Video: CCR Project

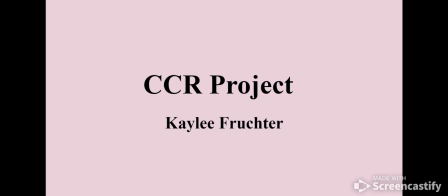Okay. Hello. Welcome to my CCR Project. I'm by Kaylee Frector, and this film is on the project called The Cursed Tongue.
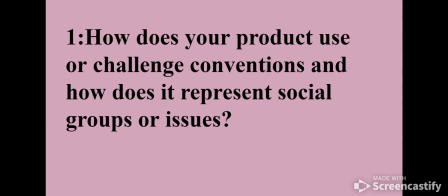Okay. Question number 1. How does your product use or challenge conventions, and how does it represent social groups or issues? Thank you. So, our product does use conventions by using the general typical stereotypes.
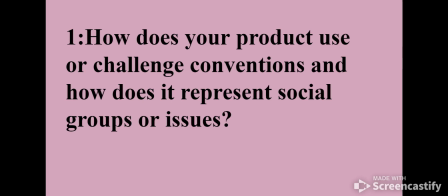So, we made our main character, Charlotte, a typical teenage girl that you would see. So, Charlotte's age is 16 years old, and the social group we wanted to target to represent was the teenage social group. Now, as far as Charlotte, we wanted to
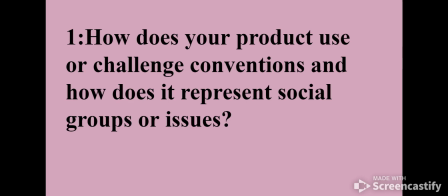build her character to be very academically smart and very involved. So we basically we did a little montage in our scene, in our film, and we wanted to portray her character of being very socially and academically involved.
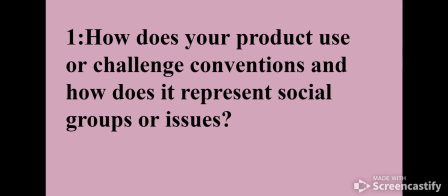So we did have a scene of her tutoring, which I'll show right here.
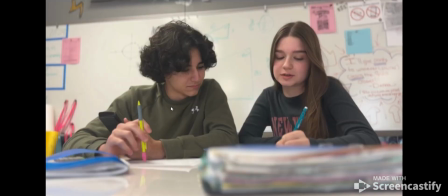So right here you see Charlotte. She is tutoring a student. And this is obviously math, because you see the math equations in the back. It's a triangle. You see him having a calculator. There's a binder. So on and so forth. So we just wanted to kind of portray that in Charlotte.
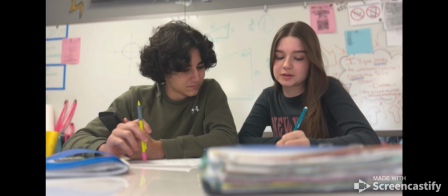Also, first, regarding our costume for Charlotte, we really wanted to help hit that typical teenager stereotype. So my group and I, we observed... we wanted to hit it, so we observed through our high school, the juniors, the freshmen, and the sophomores.
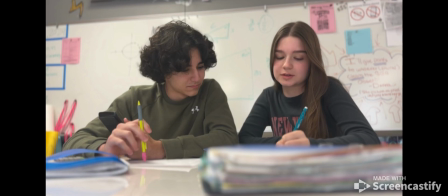We observed their outfits to kind of set up an outfit for Charlotte, and we observed that the majority of them typically wore for pants either jeans or leggings, and for shirts they either wore crop tops, shirts with some sort of print on them, or a long sleeve shirt.
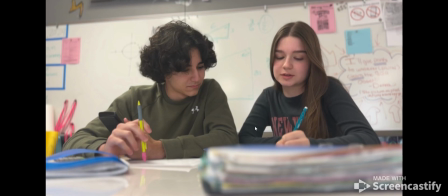So right here you see a clip of our character wearing a long sleeve shirt. And this tutoring scene was in the day before the main event happened to her. So here's her long sleeve. Guys, same thing, long sleeve shirt. Okay.
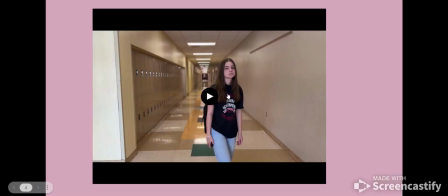So so again, I'll get to this in a second. But we again wanted to hit that stereotype of, we wanted to relate it back to Charlotte being super smart and super academically involved.
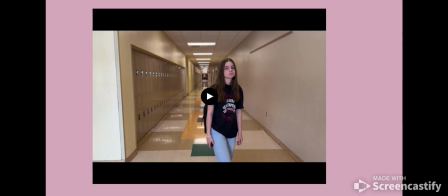So for her outfit throughout the day of the event going on, this is a blooper in this scene, but we wanted to show her outfit as, showing her academically involved. So we use a student government shirt. It says Student Government Association, and we did use those jeans that we observed from
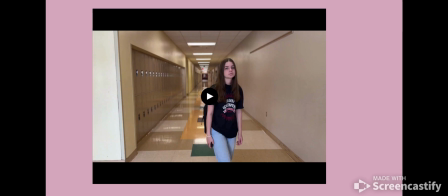typical teenage students. So the student government shirt helps to portray Charlotte as smart, because the stereotype of being in student government is that you're super smart and you're super
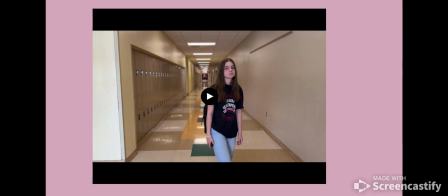academically involved and that kind of thing. So we wanted to have Charlotte wearing this to show that of her character. So in this is a blooper or a scene we're filming, but I just want to show that her outfit in this scene.
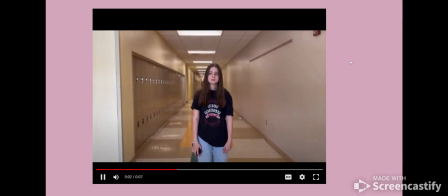Alright, scene 10, take 4, action.
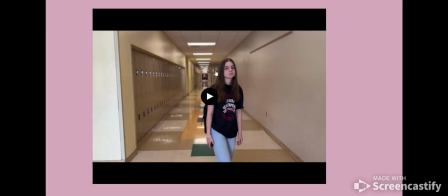So yeah, that was just a blooper, but again, here is her outfit. Okay, furthermore, teenagers, especially the typical teenage girl kind of stereotype,
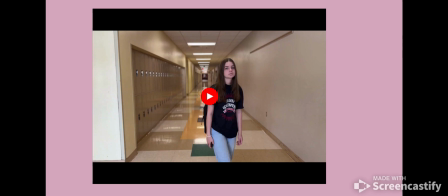they're always kind of stereotyped and known for gossiping and having groups of friends and walking down the hallways with their friends.